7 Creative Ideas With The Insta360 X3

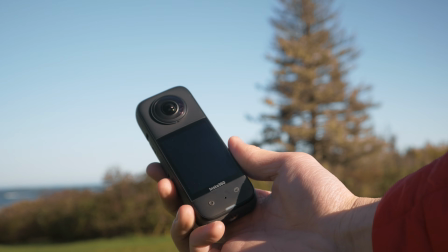In this video, I will share 7 creative ideas that you can do with your Insta360 X3.
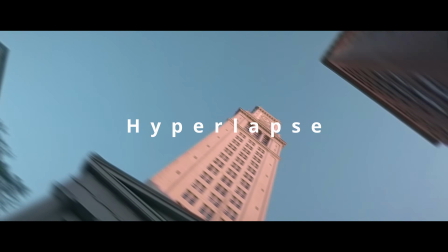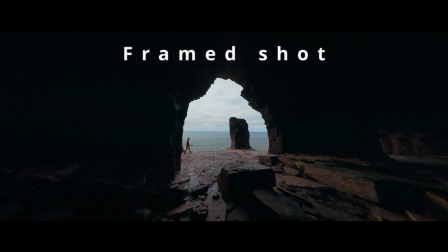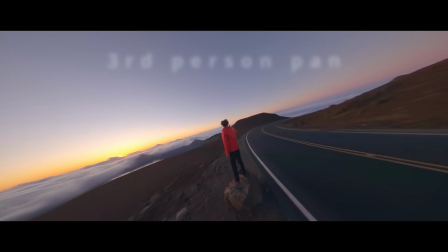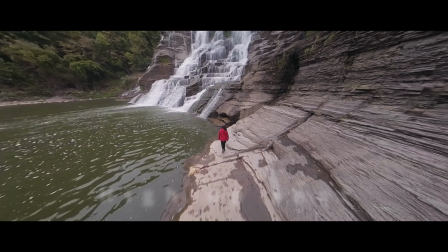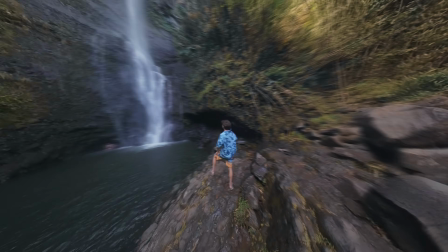The first shot is the third-person pan. This one is perfect for when you are traveling alone but still want to achieve a third-person perspective.
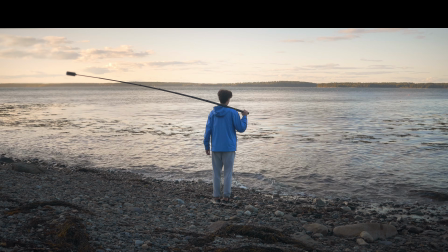To create this shot, rest your camera on your shoulder and slowly rotate it around.
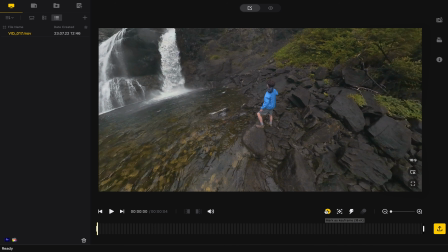In post-production, all we need to do is create a keyframe at the beginning and position it towards you.
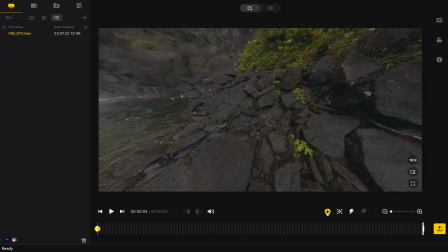Then, make another keyframe at the end of the clip and change the perspective so that it faces you again.
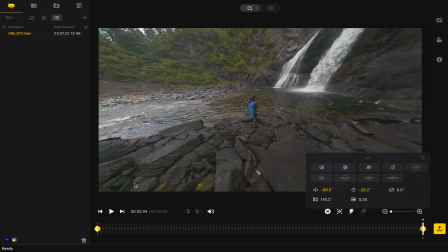Additionally, you can change the rotation between your 2 keyframes to create a more dynamic shot.
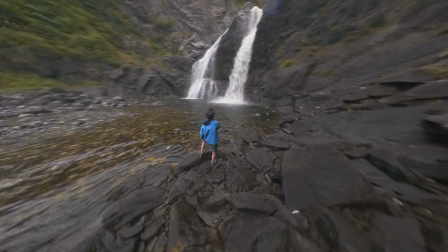This shot is super unique and looks as if a drone is hovering behind you. The next idea is the high up shot.
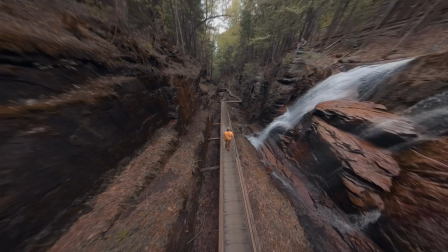This shot is perfect for if you do not have a drone but still want to create an elevated perspective.
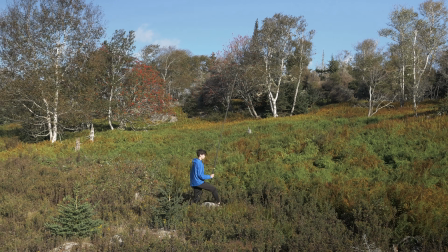All you have to do is hold your camera high above your head. Then, in post-production, you can reframe it in any way you want.
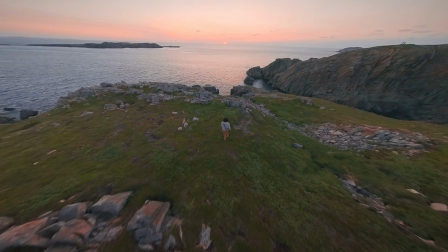In this example, I performed the shot while filming a friend, and it looks as if a drone is following them around.
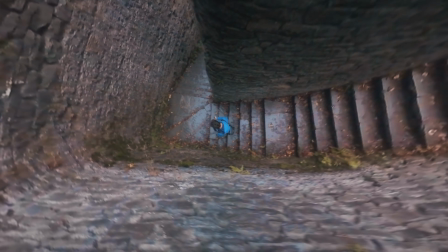In this example, I am filming myself and create a unique top-down perspective.
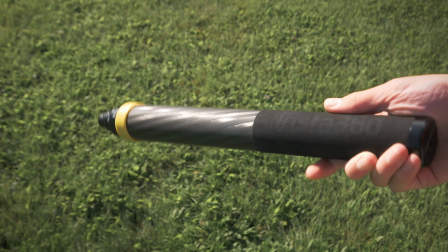This effect can be created with the standard selfie stick, but the extended one is highly recommended. The next idea is the framed shot. This idea is simple but gives incredible results.
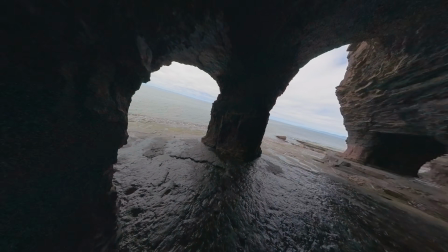To compose this shot, you will need to find something that acts like a frame. In this example, I use a cave, but you can also use something like tree branches to frame the scene.
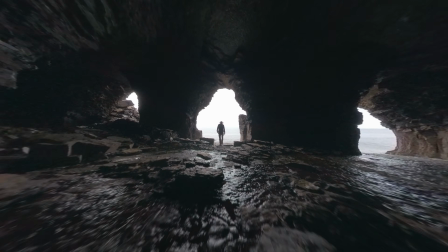Additionally, you can take this shot to the next level by silhouetting a person in the frame like this. The next idea is the selfie stick freestyle.
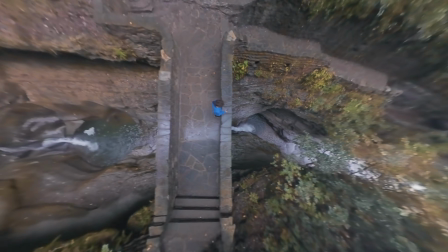To create this shot, all you will need to do is move your selfie stick around in the air any which way you want.
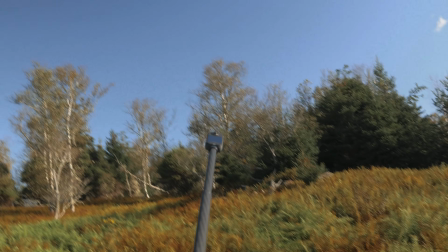The more you move it, the more dynamic the shot will be.
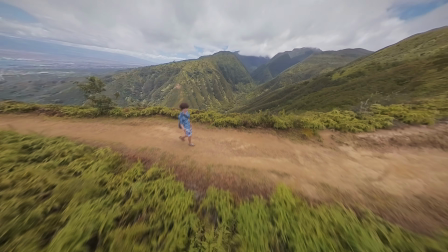This shot showcases the whole landscape around you and will leave your viewers scratching their heads trying to figure out how it was filmed.
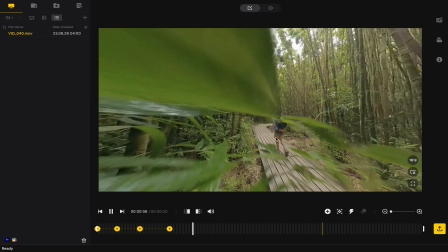In Insta360 Studio, you will need to add multiple keyframes in order to keep yourself in the center of the video.
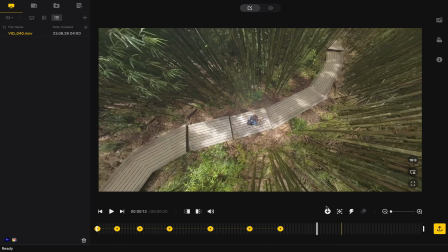Additionally, we can make the shot even more dynamic by adding slight rotations throughout the clip.
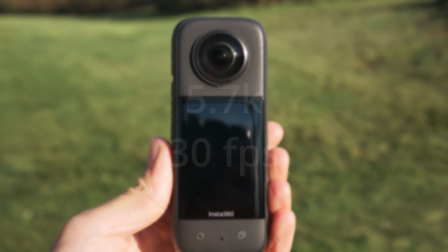The next idea is the hyperlapse. For my settings, I like to just use the standard 5.7K at 30 FPS and speed up the video in post-production.
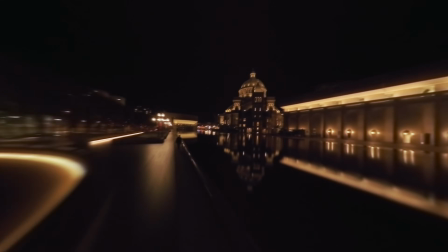All you have to do is press record and walk towards your desired subject. Try to walk at an even pace and keep the selfie stick as steady as possible.
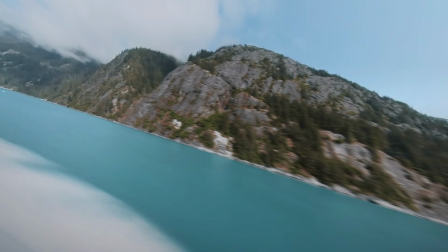In this example, I do a hyperlapse through a fjord on a boat tour. Now, let's bring our hyperlapse into Insta360 Studio.
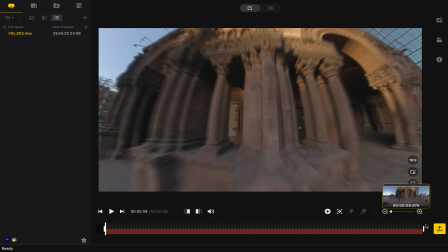The first step is to speed up the video. Also, make sure that motion blur is enabled because it will make the shot look much more realistic.
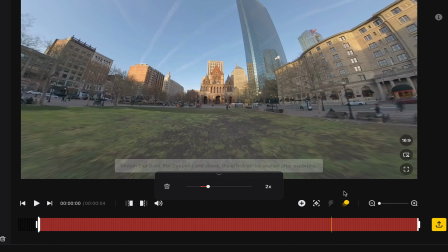Now, all we need to do is reframe. You can either keyframe it manually or use the deep track function.
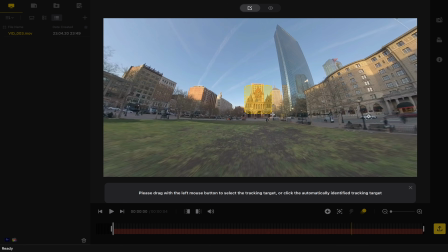For the deep track, simply drag a box around your subject and click Start Tracking.
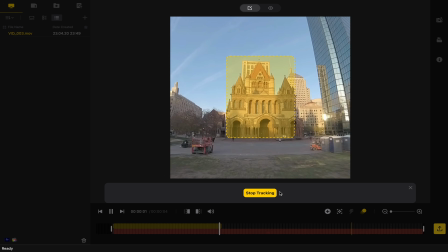Insta360 Studio should do the rest for you.
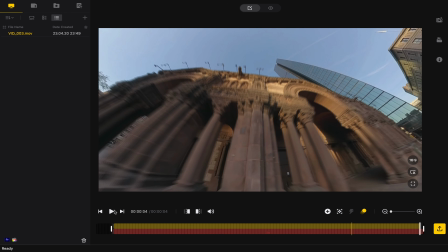The next shot is the rise up reveal.
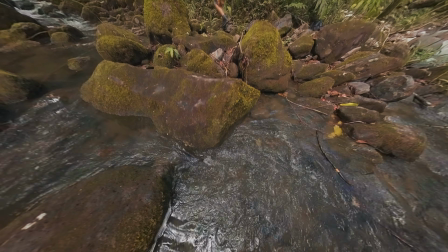I recommend using the extended selfie stick for this shot because it allows you to raise your camera higher than the standard stick.
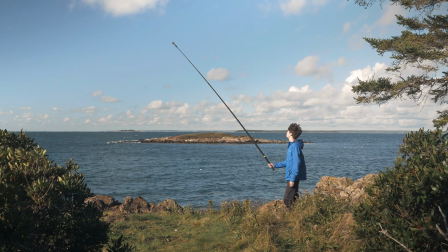To create this, start with your camera close to the ground and slowly raise it upwards. This shot is best done in a location with a scenic view.
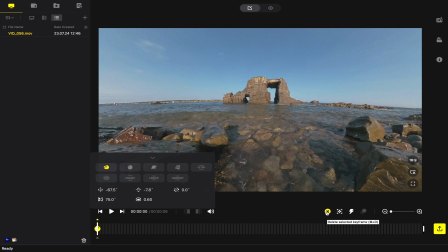In post-production, all we need to do is make a keyframe in the beginning and reframe it so that it is facing the ground.
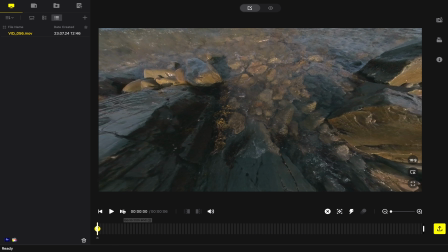Then, make another keyframe at the end and point it upwards.
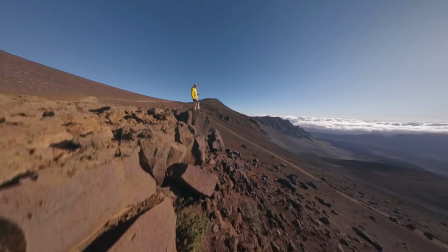Additionally, we can take this shot to the next level by placing a person in the shot like this.